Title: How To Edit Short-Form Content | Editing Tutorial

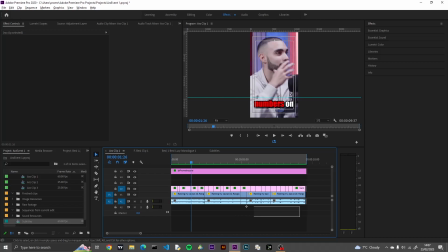1477s I also believe money is just...
In this case, I think this is too loud, so I'm going to do that is halt and select. As these clips I link, I don't want to select both, I just want to select the audio. I'm going to right click, go to audio gain, and I'm going to set the audio gain to something around -5 decibels.
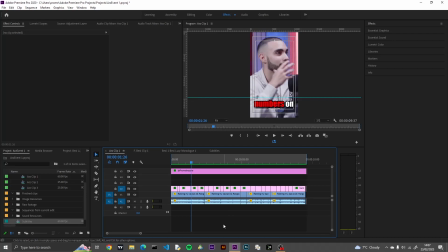1492s
This will quieten the clip a bit and make it a bit more Nicer to hear. numbers on the screen.
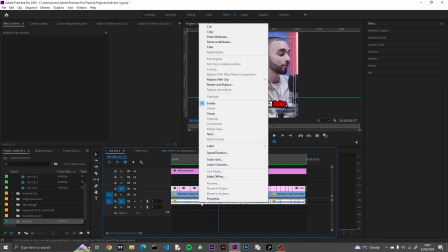1498s Money is literally just fake.
Now I think this is too quiet, so I'm just gonna raise the audio a bit to -2.
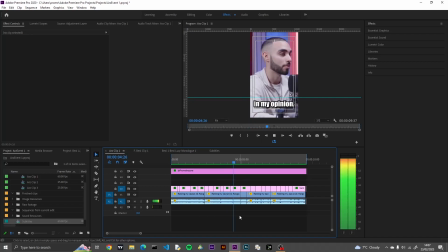1504s
I don't want it blaring.
Fake is an illusion in my opinion. Money comes and goes.
That's too loud.
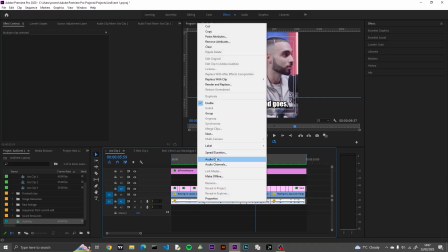1509s
Okay, we need to find the set level. We're gonna be here less like all day. -4.
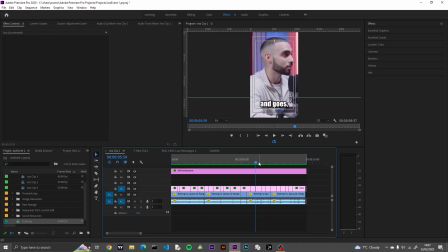1516s
Now, I want to find good non-copyright audio so I can get. Yeah, I need to find non-copyright audio. So what I'm going to do, I'm going to take to YouTube and get a lo-fi hip-hop beat,
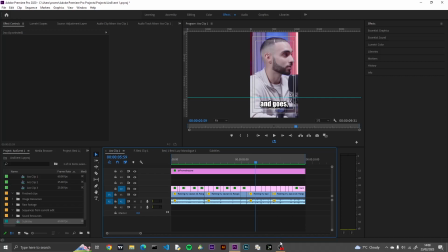1531s
and I shall return in a few seconds. In this case, I found my audio that I want to use,
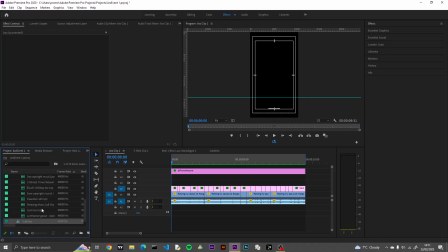1540s
and I'm going to use this audio and adjust it accordingly. So I'm going to cut it, going to remove the excess.
I also believe.
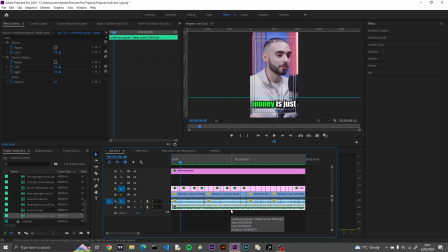1551s
Now this is too loud as this is background music. I want it a lot quieter than the audio, so we're going to do same process we did for the clip. Audio gain, set audio to, and I'm going to put -20 decibels.
Money is just numbers on the screen. Money.
Now you still want it to be
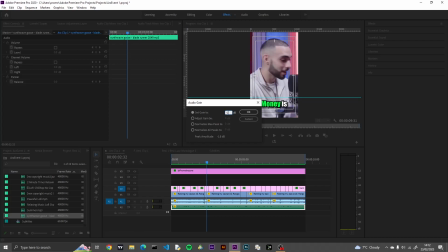1568s
audio. In this case, it's still surprisingly too loud, so I'm going to set it to -25. Money is literally just fake.
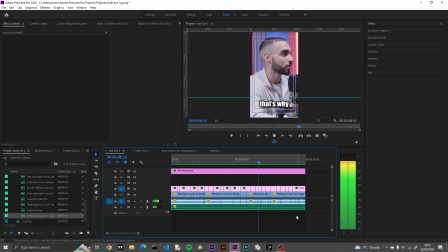1575s It's an illusion in my opinion. Money comes and goes. That's why I don't hesitate on investing in myself, because I know money will always come back to me. I also believe money is just numbers on the screen. Money is literally just.
Now, all that's left to do
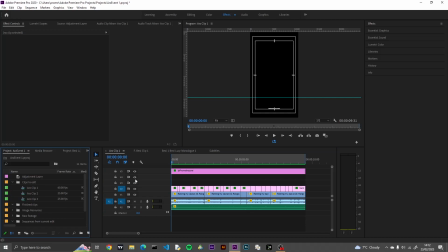1587s
is apply appropriate images to specific trigger words or for specific things he says. Now I'm going to run through the clip, and I'm going to place the appropriate images at the trigger words that I think are appropriate.
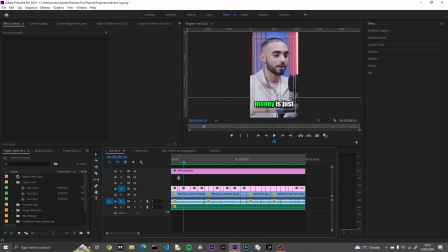1603s
So I'll get back to you.
I also believe money. I also believe.
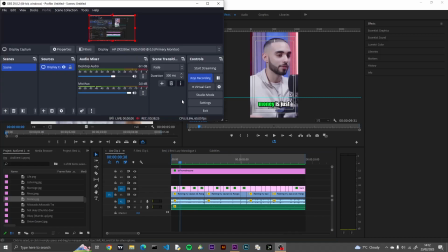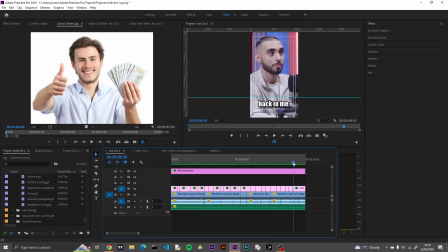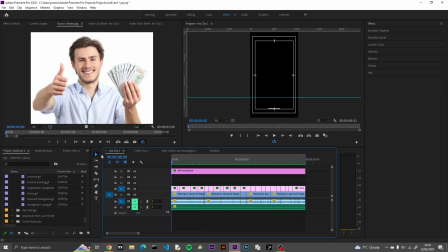1629s
Now I've identified which images I'm going to use to highlight trigger words. Now I'm going to play this back muted to just avoid playback.
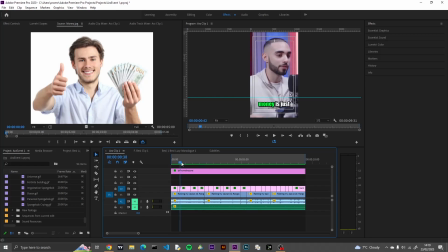1638s
But one is money. And I'm going to get the appropriate media I have for this. Sometimes it's serious, sometimes it's funny, but you need to retain,
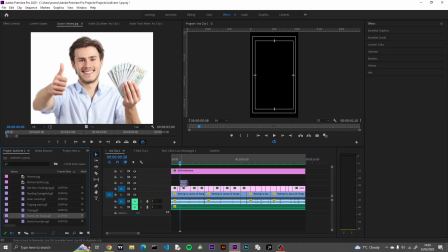1656s
engage.
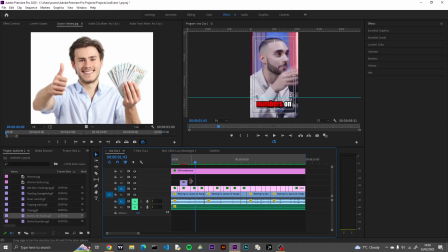So what I want to do is I have this GIF of Mr. Krabs showering money to represent money. Obviously it's not positioned correctly or just after. Right now it's just displaying it all on the sequence.
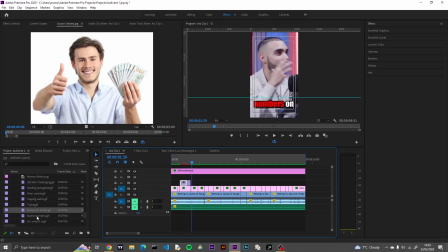1675s
Then I have numbers on the screen. For that I have the GIF of the matrix. The matrix numbers cascading down.
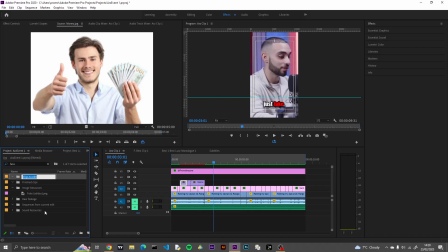1689s
I next have a funny image of a fake Adidas brand. We're going to scale it accordingly, don't worry.
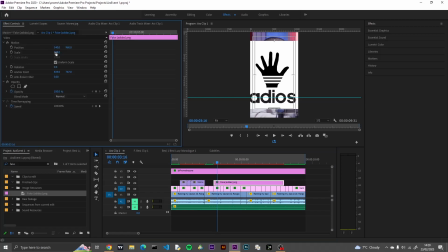1701s
The issue is I may have to adjust it now because I can't see the subtitles below it. So we have fake,
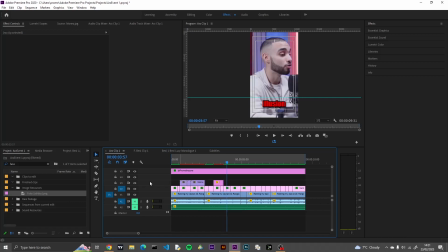1711s
and I also have illusion.